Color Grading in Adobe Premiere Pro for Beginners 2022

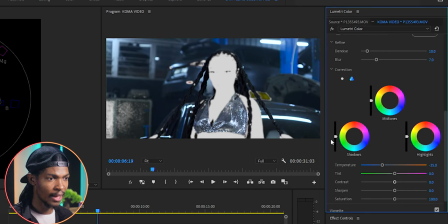12:30 First thing, I'll make sure that the shadows are a bit darker by pushing the slider down. Then I will move the colors on the color wheel towards the bluish direction. Then with the highlights,
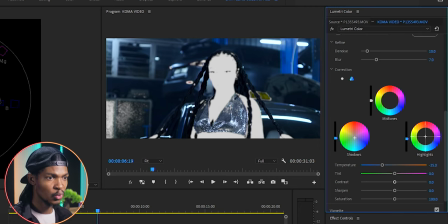12:42 I will lower the brightness a bit and push the colors towards the orange direction just to make a contrast with too much blue. And maybe add a bit of saturation to it somewhere around here.
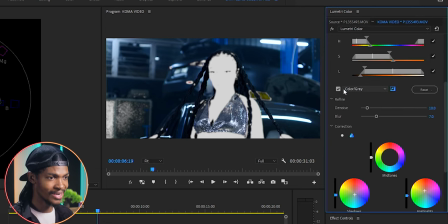12:56 Then go and uncheck the color /gray button. Wow, you can see it is already looking good.
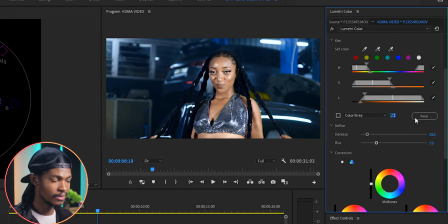13:04 This yellow color doesn't look good. I want it to look a little bit orangish.
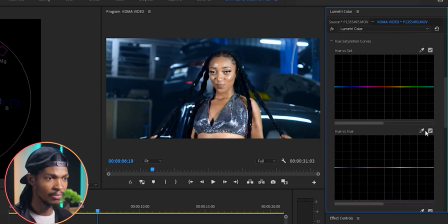13:09 So I will go to the curves, hue versus hue, select that yellow color and make it a bit orange.
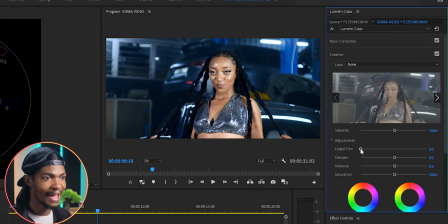13:18 Finally, I will go to the creative side and add a bit of faded fume, maybe to 7. To take away some of that too much contrast. Sharpness maybe to 30 and vibrance maybe to 15 and reduce the saturation a bit.
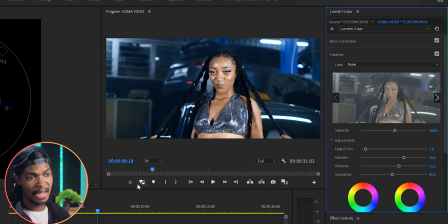13:36 And for now, the grading is pretty much done. You can see the before and after.
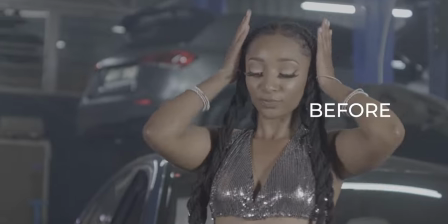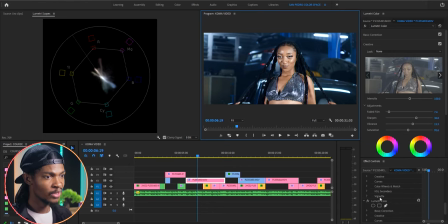13:48 Let me rename this new Lumetri color to color grade. Then copy and paste it to all the other clips and go through each clip again and make some micro adjustments here and there. Now let me take you through what we have done. The video was very flat.
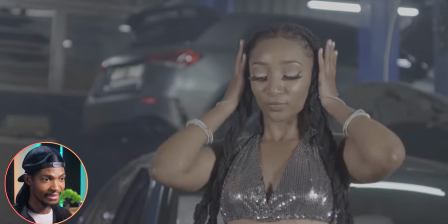14:07 The first step we did was to color correct it by adjusting the tone and exposure.
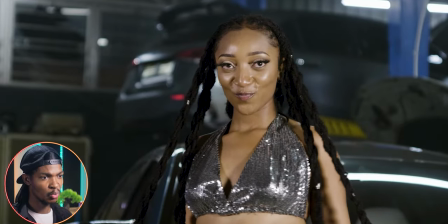14:13 Then we did a color balance to bring back some of the colors that might have shifted.
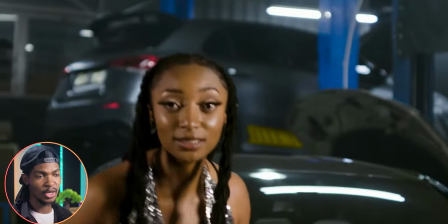14:19 And lastly, we color graded it to give it this specific look,
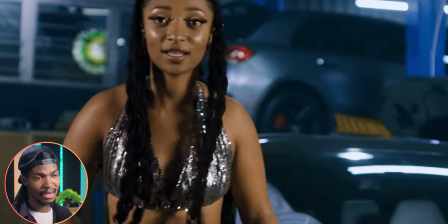14:23 and we did all of this by just using Lumetri color panel alone in Adobe Premiere Pro 2022.
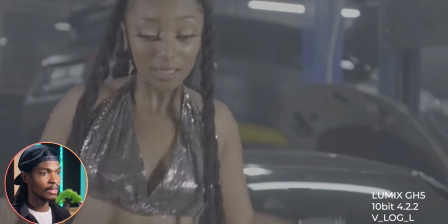14:30 Like I said before at the beginning, this video was shot in a log profile,
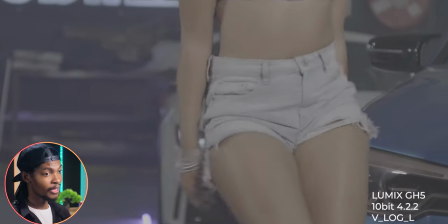14:35 very flat picture style, and not every camera can shoot in a flat picture style.
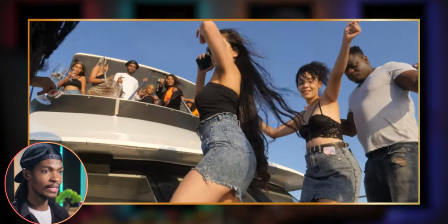14:40 Now let's look at how to color grade a video that was shot using a standard picture profile, which is found on every camera. And that we shall do in the next video. This is it. Peace.